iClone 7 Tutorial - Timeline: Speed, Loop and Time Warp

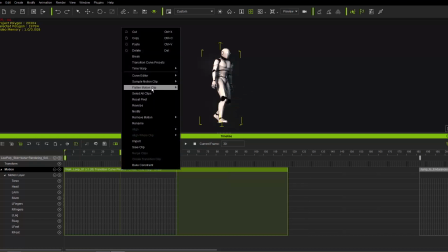262s
So I'm going to right click on the first clip here and select Flatten Motion Clips and Flatten All Parts. And you can see now that iClone will kind of combine them together, flatten everything, and it'll seem like an entirely new clip, just a long one, long four steps combined together.
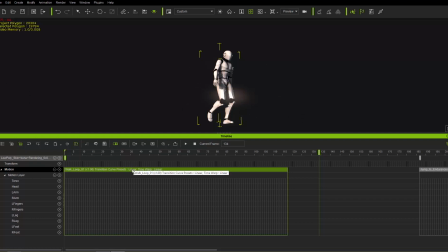280s
All right, and it's linear. So now if we want to, you know, have a nice time warp, we can do so for those four steps. All right, so let's go ahead and right click on the clip and go to Time Warp. And this time I'm going to choose Ease Out. And the reason for this is because as he's approaching his jump, he's going to kind of slow his pace, just like this, okay?
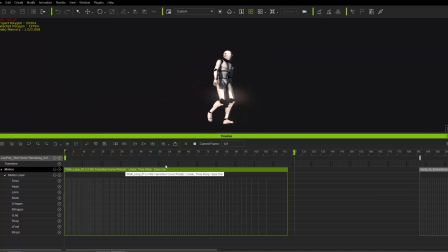299s
So if we go ahead and play back like this, you can see he'll slow down and get prepared for his jump, all right? Cool. So that's basically walking and looping and your basics of time warp. Let's take a little bit of a look at layered time warp and breaking your clips for emphasis and dynamism in your motions.
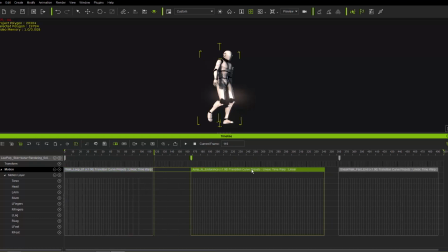318s
So I'm going to go ahead and take my second part here again and click and drag it right next to the first clip. All right. So now we have the walking up to our jump like this. And boom. All right. Now this little empty area here with the green outline, this is our transition area.
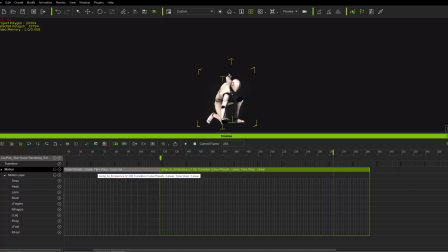336s
And this is where it transitions from iClone will blend the data from the first clip to the first frame of the second clip. All right. So this frame is frame 118 in this case. All right. So we have a nice blend,
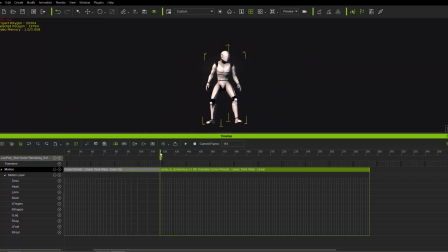350s
plants his left foot, you can see there, and then pivots to the first frame of this jump to endurance motion. All right. So in certain cases, maybe the ending of the first clip and the beginning of the second clip may not be exactly alike, but you can kind of cheat with the transition area a lot of the times and blend them together really nicely.
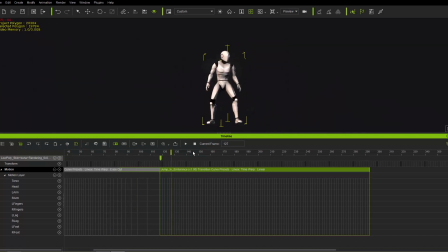370s
We'll have other tutorials that focus more on that. But what I'm going to do is I'm going to go ahead and add some airtime to our character here. And the way we can do that is I'm going to go and click and drag to the apex of his jump, which is maybe about right here, I would say.
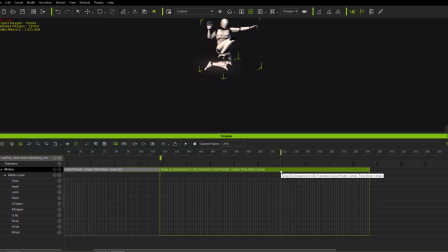385s
And I'm going to actually break this clip into two. So you can break your clips and you can apply time warps to different sections of your clips. Now the way you can break it is just by right clicking and you can select break up here, or you can make sure your time cursor is where you want, or your time or playback head rather is where you want to break,
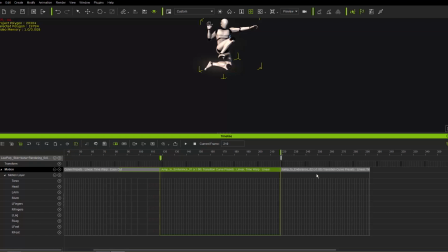402s
and then go over here to this little break icon and you can break it that way as well. You can see we've broken our clip up into two sections. All right. So we have the first section like this, and then what we're going to do is I'm actually going to ease out this first section, and that's going to create a bit more airtime.
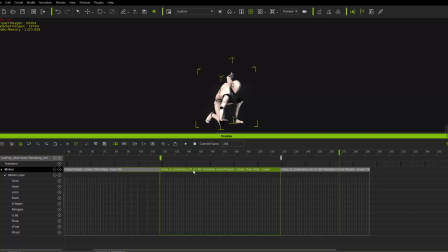420s
That's going to slow down the last section of the clip here. So I'm going to right-click again, use Time Warp, and we'll do the old ease out. So we'll have a bit of a faster run-up at the beginning and a bit longer airtime just with that ease out. If I play back, you can see a little bit longer airtime. Okay, not too much, but a little bit longer.
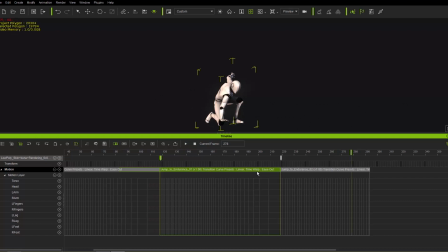441s
Okay. And okay, that's pretty cool. So we have this nice, ease out. What if I wanted to extend that even further? Well, I can do that by going to the where our character is basically about to launch, like right here. And I'm going to right click. I'm going to break the clip again. Now, before I do that, pay attention to the ease out distribution.
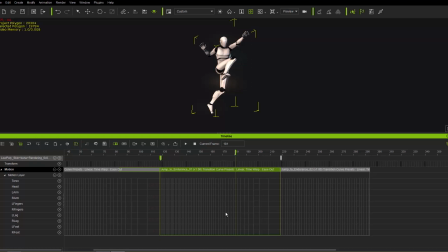461s
Okay, so the cell unit distribution. When I break the clip, that ease out information is going to be maintained. So it's going to be baked into the two separate clips. But the cell unit distribution is going to go back to normal.
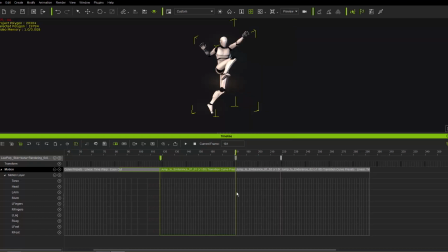473s
Okay, so I'm going to go ahead and right click and break. So it'll go back to normal, but that ease in, or that ease out rather, will still be baked in. So just like that, you can see we have the same ease out. So that's pretty cool. When you break the clip, it'll just bake that stuff, bake that data into the two separate clips.
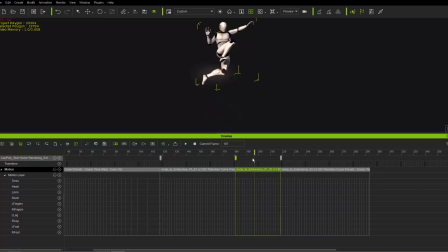490s
Okay, so what I can do to extend the jump even further, like I mentioned, is this section here, we're going to increase, or rather decrease, the speed of it. So right now it's at 1.0. Let's click and drag this third part over here.
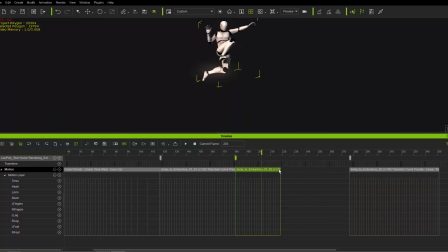503s
Let's toggle speed on and let's stretch it out a little bit, right? Stretch it out to maybe like 0.65 or something like that.
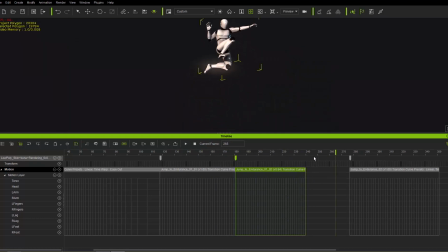512s
So then we can really pump up the airtime. All right, there you go. And then it'll kind of remain motionless for as long as there's no motion clip in existence. And then we'll just kind of bring this third one over here and bring it right up to the edge of the second one there.
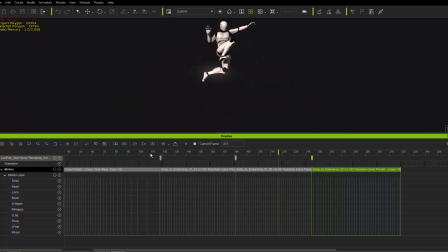527s
Okay, so then we have this nice long jump like this, and then, okay, and landing like that. Now, if you want, in some cases, you can actually click and drag on the edge of your clip and just, adjust the transition area as well. In this case, we don't really need it because the frames are basically the same. Okay, so just stretch like that, and then a landing like this.
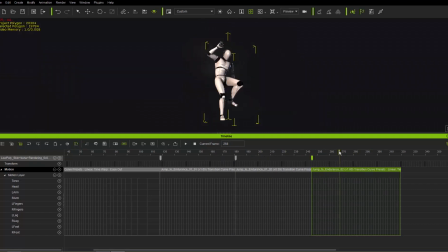546s
Now, what I can do to my third part, if I want to, triple extend that airtime on the jump, well, I can do an ease in to my jump to entrance, this third section here. So let's go ahead and do that. Right click, select time warp, and ease in. And this is going to, really extend the jump even further.
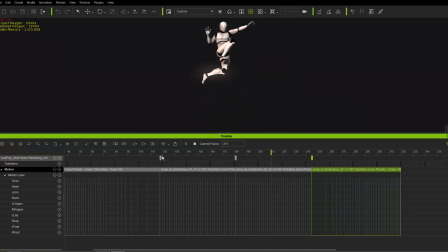566s
So we'll have something like this. So then longer extension like that. Okay, I'm going to just bring this transition area a little bit in there. That should be good. All right, so we'll just kind of leave that transition area there so we have a nice smooth, and then ease out just like that.
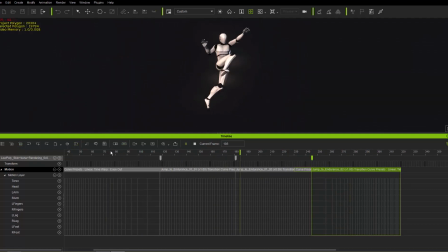583s
Okay, so there we go. You're ready, and then boom. All right, so the landing is still pretty soft here in this case, but what I can actually do, I wanted to mention this as well, you can actually customize your ease out as well. So I can go ahead and right click here and go to time warp, and this time I'm going to go ahead to custom.
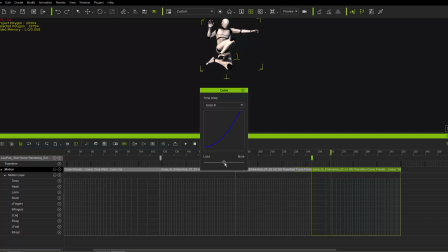600s
So we have an ease in, but we can actually extend that ease in, make it stronger, make the curve stronger by dragging our parameter here to the more slider. Okay, so I'm going to go ahead and click and drag this curve editor out of the way there. And you can see now our cell unit distribution is even crazier.
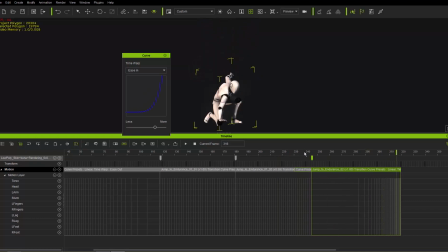618s
So if we play back now, it'll kind of just kind of almost stop in the air, and the landing will be really strong, just like that. So that's a little bit, you know, too crazy. We can probably, you know, tame that down a little bit, bring it a little bit out like this. What you want to try to avoid is you want to try to avoid that, you know, stoppage, that section where he's kind of stopping.
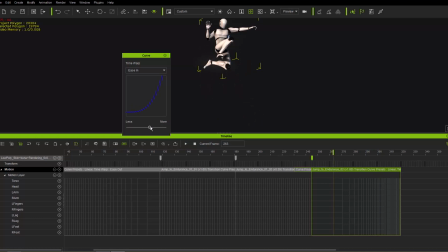637s
Unless you want it to stop for dramatic effect, you know, you'd probably want to avoid that. So you'll have to, you know, adjust your slider accordingly. I think that's fine. Maybe a tiny, tiny bit less there. There we go. So almost basically back at the original, right? But I just wanted to mention that to you that you can actually adjust,
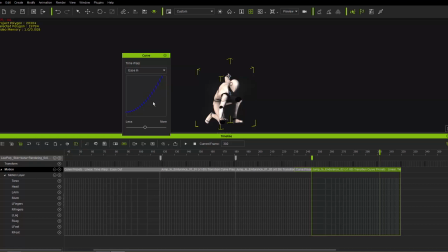654s
customize the ease in and ease out sliders according to, you know, how much emphasis you want to place on these things. All right, so we'll just leave that at ease out. Okay, so we have this long, stretchy airtime like this. Okay, and then the landing is, you know, pretty dynamic already.
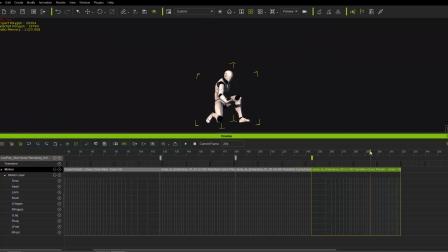669s
But what we can do to emphasize it even further, again, we can break it from where he's landing with his right foot here. Let's break that clip. And again, it's going to bake all that easing information. And then here, as he lands, we're going to break it again. And then I'm going to go ahead and adjust the speed of this clip.
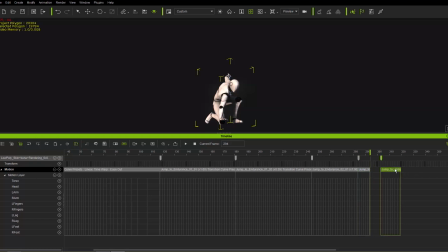688s
We're going to condense it even further to make that happen even faster and more dynamic. So his landing is going to be really boom. Okay, so you can see it along, like almost like he's slamming the ground with his hand. It's like a boom. Much more dynamic landing there.
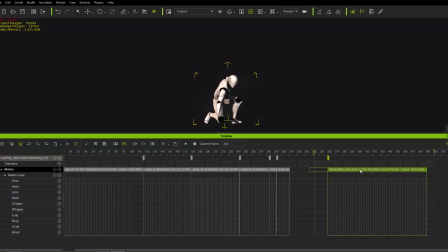704s
Okay, so let's go ahead and zoom out and let's just click and drag this third section or this last clip over here. And you can see the transition area is a little bit long, so we can probably just, you know, shorten that a little bit somewhere. And let's play back the entire thing from the beginning here. So let's go ahead. Frame one.
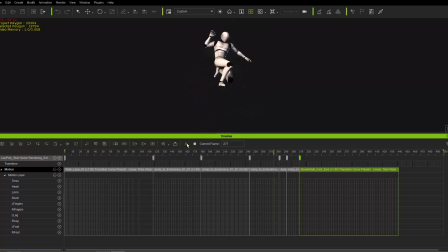723s
So he walks up and then long airtime and then a nice dynamic slam on the ground. Okay. And again, you could extend that that landing if you wanted to as well, but we're just going to keep it this way. So I just wanted to put the focus on the long extended jump and then the nice dynamic strong landing like that.
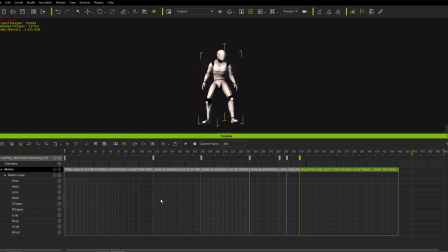743s
All right. So also keep in mind as well that your cell unit size will change according to the speed. All right. So you can see the different cell unit distributions here across. Keep that in mind as well. Let's just take a look at the final sneak walk here.